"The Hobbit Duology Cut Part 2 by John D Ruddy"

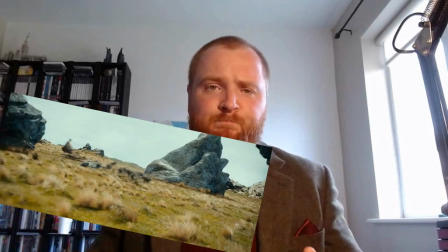It is a silly place. The Warg chase is trimmed for pacing. Rivendell remains mostly uncut as of the theatrical cut.
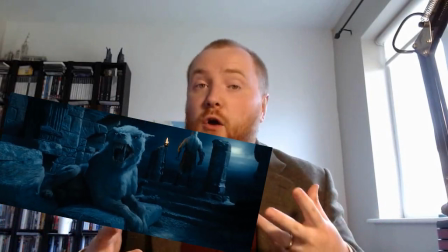The Amon Sul scene sees our introduction of Azog in this cut.
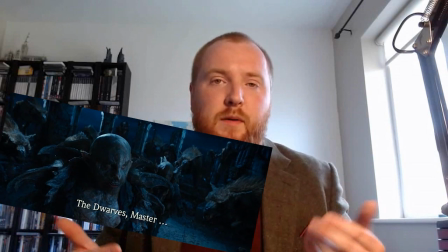This is a much stronger introduction of the character, in my opinion. He is mysterious, intimidating, and nameless.
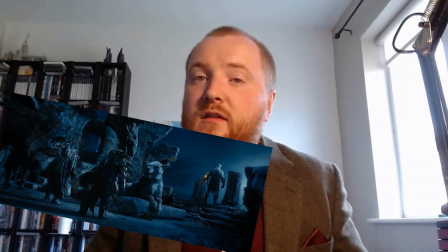All we know about him is that he is hunting Thorin and the company, and that is all we need to know for now.
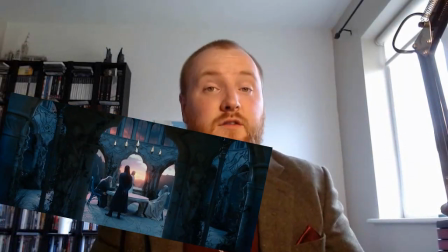The White Council scene is trimmed.
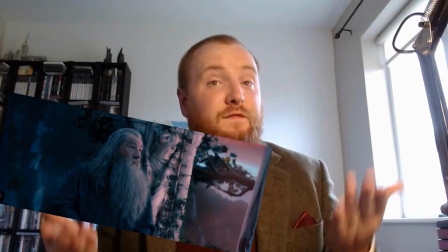Galadriel talking about the Witch King's burial includes the flashback featured in the extended edition of Desolation of Smaug.
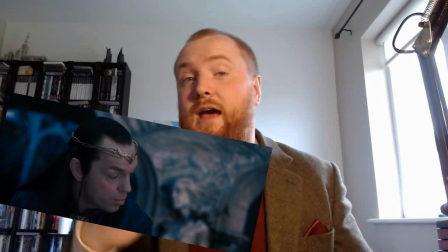Saruman's unnecessary recap of what we have just been listening to is gone.
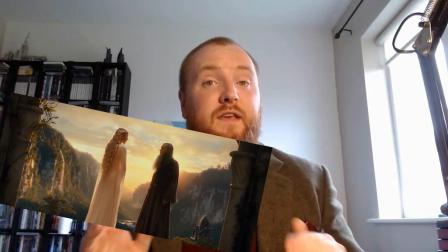Keep the ball rolling. Gandalf's later scene with Galadriel is rescored, here using the original score.
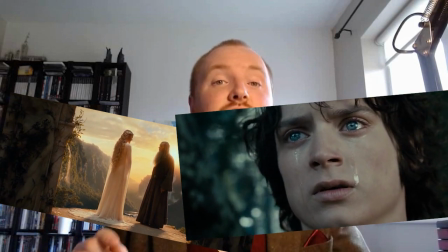In the final cut, they used music from Fellowship of the Ring,
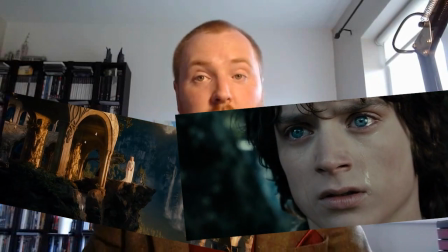from the "all you have to decide is what to do with the time that is given to you" scene.
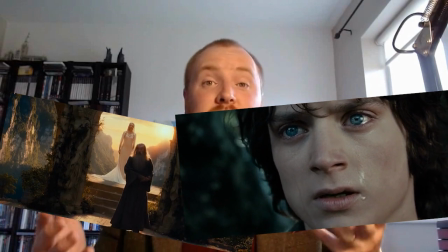But that music is so reified,
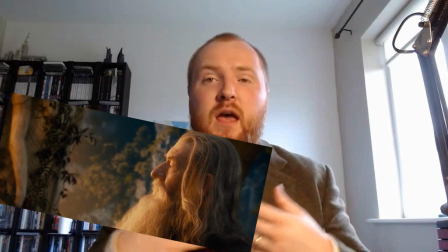intrinsically linked to that scene, in my opinion, that it distracts from the new moment.
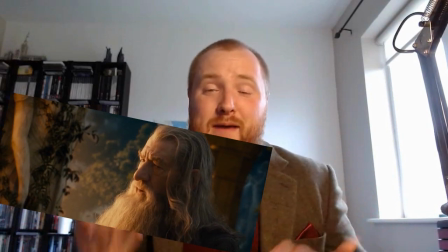The new score actually works better and fits perfectly with the cut,
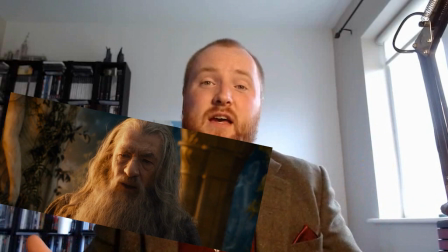showing it may have been ditched at a late stage.
Why the halfling?
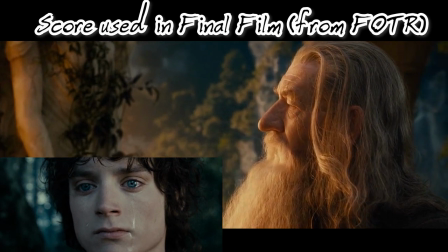I do not know.
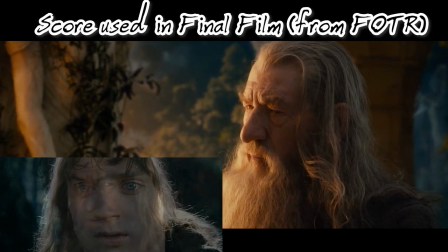Saruman believes that it is only a great power that can hold evil in check.
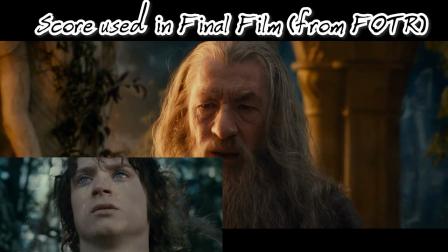But that is not what I found.
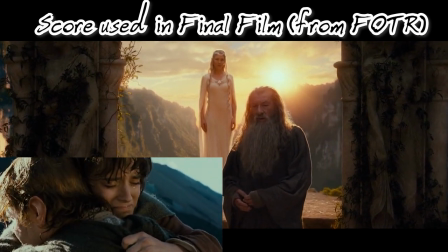I found it is the small things, everyday deeds of ordinary folk that keeps the darkness at bay.
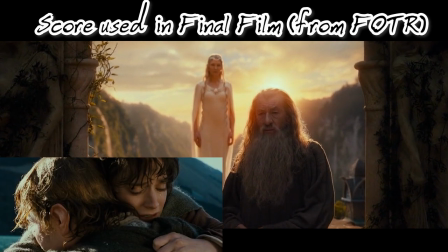Simple acts of kindness and love.
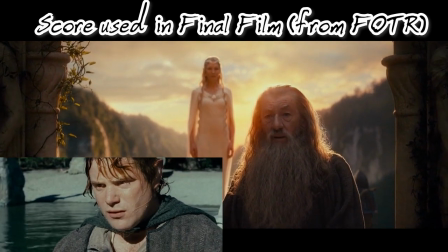Why, Bilbo Baggins?
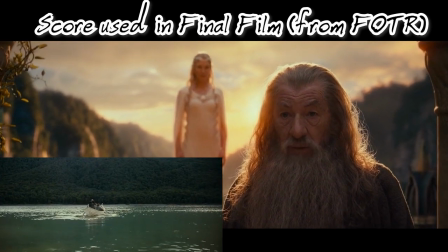Perhaps it is because I'm afraid.
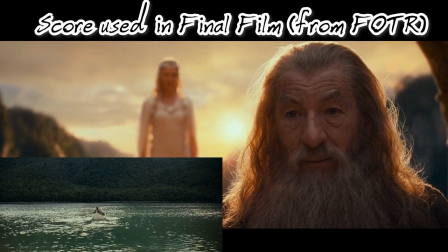And it gives me courage.
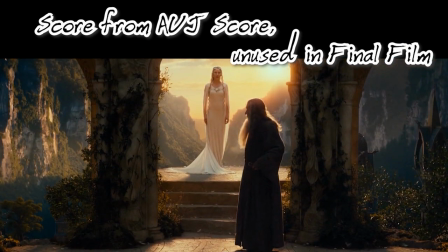Mithrandir. Why the halfling? I do not know.
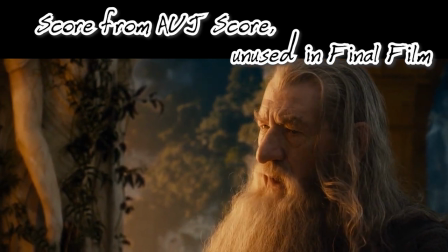Saruman believes that it is only a great power that can hold evil in check.
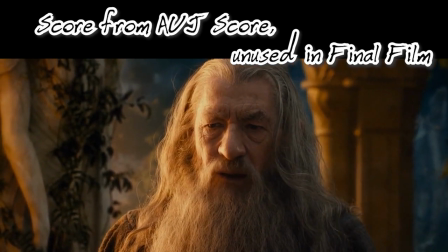But that is not what I found.
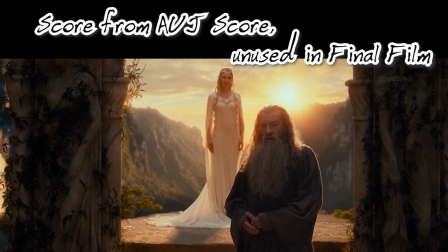I found it is the small things, everyday deeds of ordinary folk that keeps the darkness at bay.
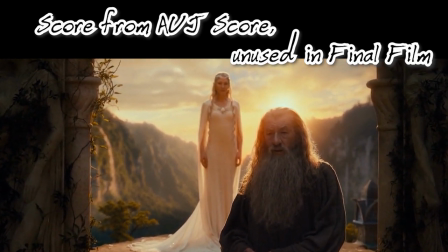Simple acts of kindness and love.
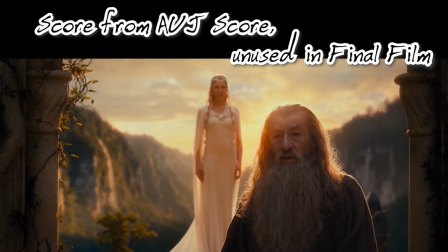Why, Bilbo Baggins?
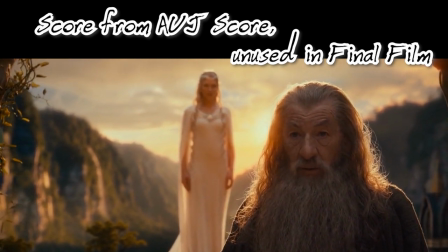Perhaps it is because I'm afraid.
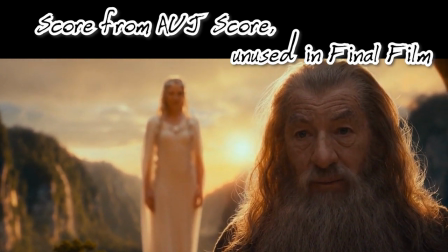And it gives me courage.
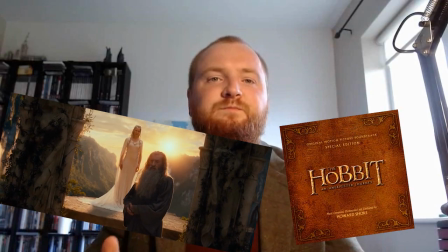And just as a note on the score in general, I really wish they had included more of Bilbo's theme.
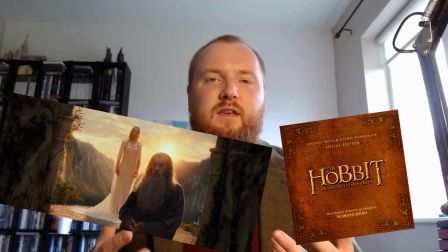It was a strong and iconic theme which continues to get stuck in my head.
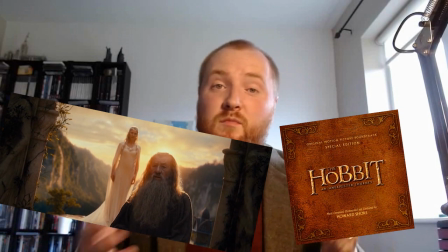It's understandable why they went with more of a general Shire theme for Bilbo,
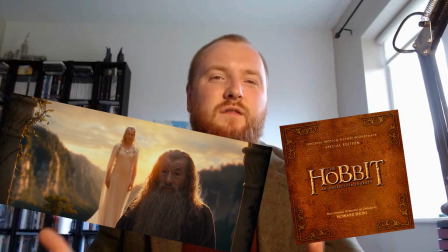but I wish they would have trusted the new material more.
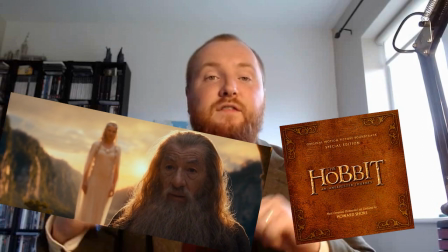I've also included Galadriel's instruction sending Gandalf to the High Fells here too, taken from The Edge of Mirkwood.
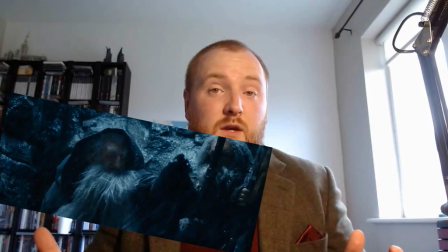The Stone Giants sequence is trimmed for pacing.
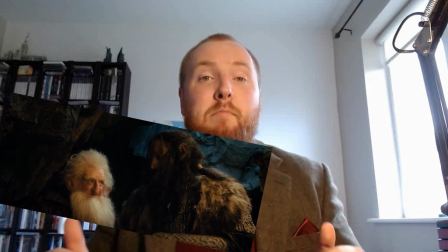As the dwarves settle into the caves, Balin mentions that they were supposed to wait for Gandalf.
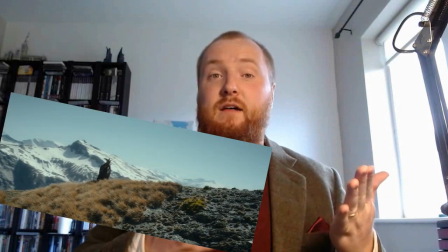Plans change.
It is here that we cut to Gandalf and his journey to the High Fells, as was originally intended.
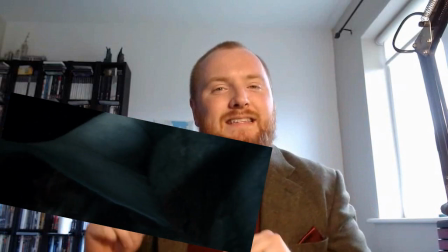When Radagast shows up, I reinstated Gandalf's original line, "Oh,
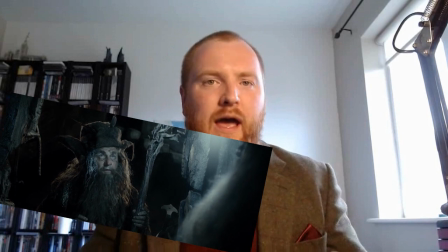you," as opposed to "Oh, it's you," as we've already met Radagast in this film.